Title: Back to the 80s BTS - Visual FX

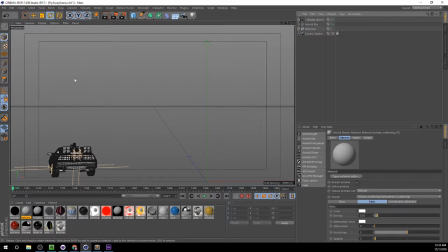[20:54]
We actually had taken some panoramic photos and HDRI images of this so we could get pretty accurate lighting and reflections going on the car.
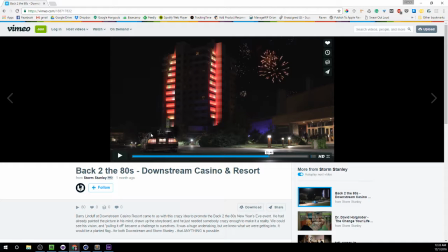[21:04]
And basically had to mask out the actual car, but leave the door there, because if you take a look
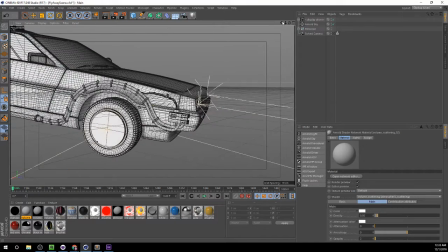[21:17]
at this in 3D, those doors are part of the geometry.
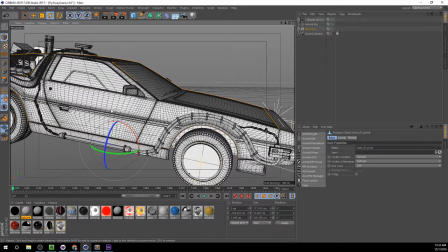[21:24]
I can't move them. I mean, I probably could have taken the time to cut that out, but we just didn't have time for that.
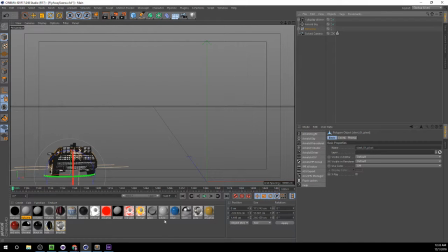[21:30]
So just another shortcut we had to take to make sure this happened.
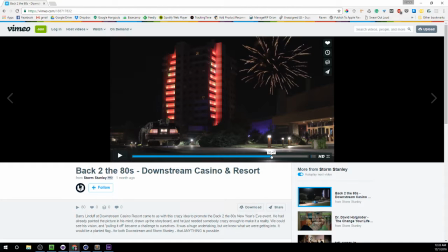[21:40]
So he gets in there, shuts the door, and we start to see this thing lift off the ground. You see the smoke popping out. You see the thrusting flames jetting out of the bottom of those wheels.
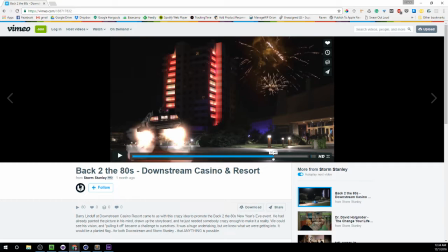[21:55]
Then this is pretty close to what was in the movie. I mean, I even went as far as to, I could have made the smoke more realistic, but I felt that it felt better
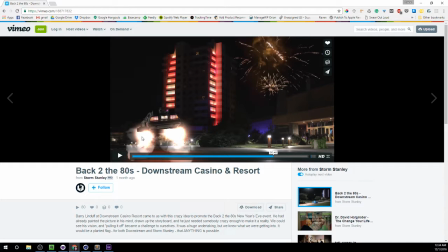[22:12]
and more accurate to the movie to not composite it in a realistic way, because in the movie it really just kind of looks like it's not actually smoke coming out of there. I mean, I tried to make it as realistic as I could, but
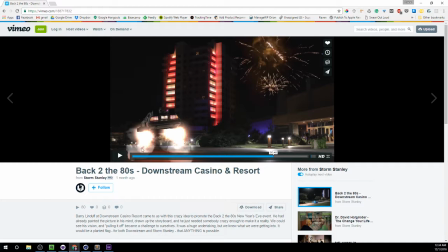[22:31]
leave enough of the cartoony nature of an 80s movie in the effect.
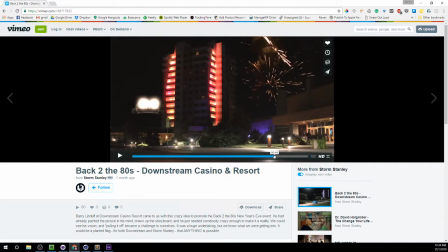[22:37]
And then we've got, when he takes off, got these kind of flares coming out of the back, matched up pretty well with the movie.
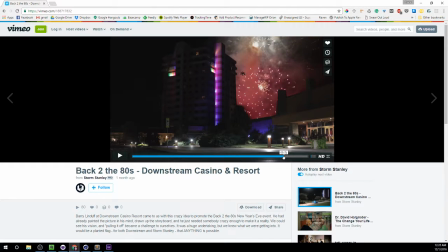[22:49]
We got the car that races around to the back. An interesting thing is that these fireworks came from Dustin and Matthew had shot some footage of a
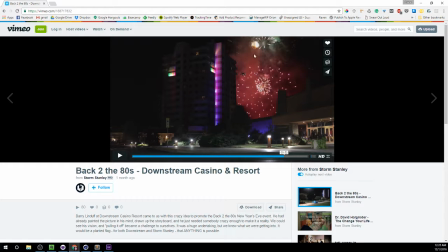[23:06]
local baseball team called the Blasters, and one of their things at the stadium is every Friday, if it was a home game, they'd have fireworks displays. Well, they had some footage of this. They'd done a commercial spot for them previously, and we just reused that,
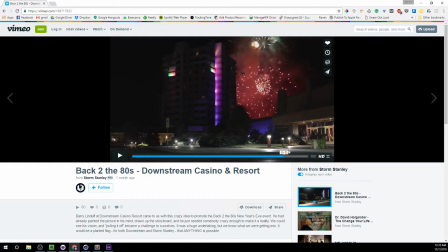[23:24]
doing it in the background because, Barry had mentioned, this is a New Year's Eve party. We don't have any fireworks. And we didn't have fireworks at shooting the footage, so we had to figure out something. And so Dustin threw that in there, and he actually had taken the time to kind of
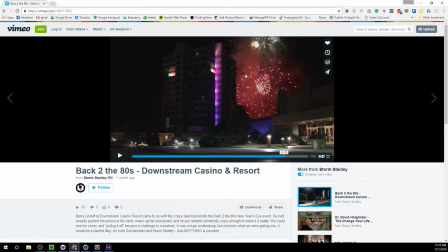[23:43]
give a super subtle hint of color on the car and on the side of the tower here, just to kind of match that up. But you can barely see it, but it's enough there. Added a lot of motion blur after I rendered this out. The rendering of this took forever.
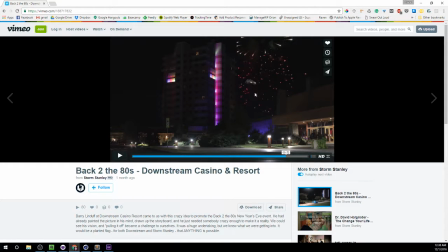[24:03]
I mean, same thing with the shooting of the footage. You've got thousands of frames, and each frame is, 8.5 megabytes each. Rendering out 4K footage out of Cinema 4D.
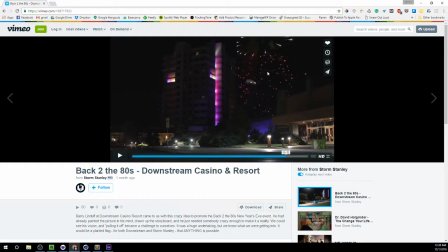[24:22]
I mean, we've got some pretty beefy computers, but this was still just chugging along. It took about 3.5 days to render just this final scene, and that's just the car.
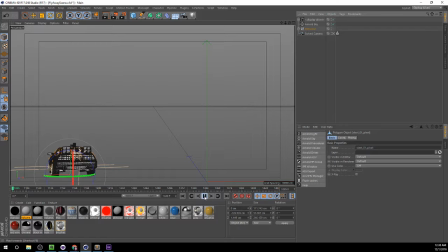[24:35]
Take a look at here. I'll play this animation. And you can see it going up. Those lines are lights, directional lights. And
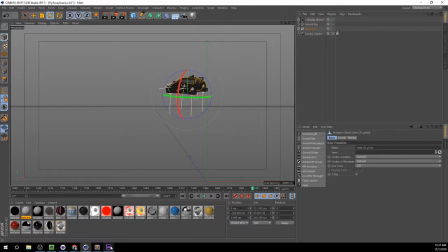[24:53]
so yeah, that's how we did that. Added a bunch of motion blur to kind of give it that realism.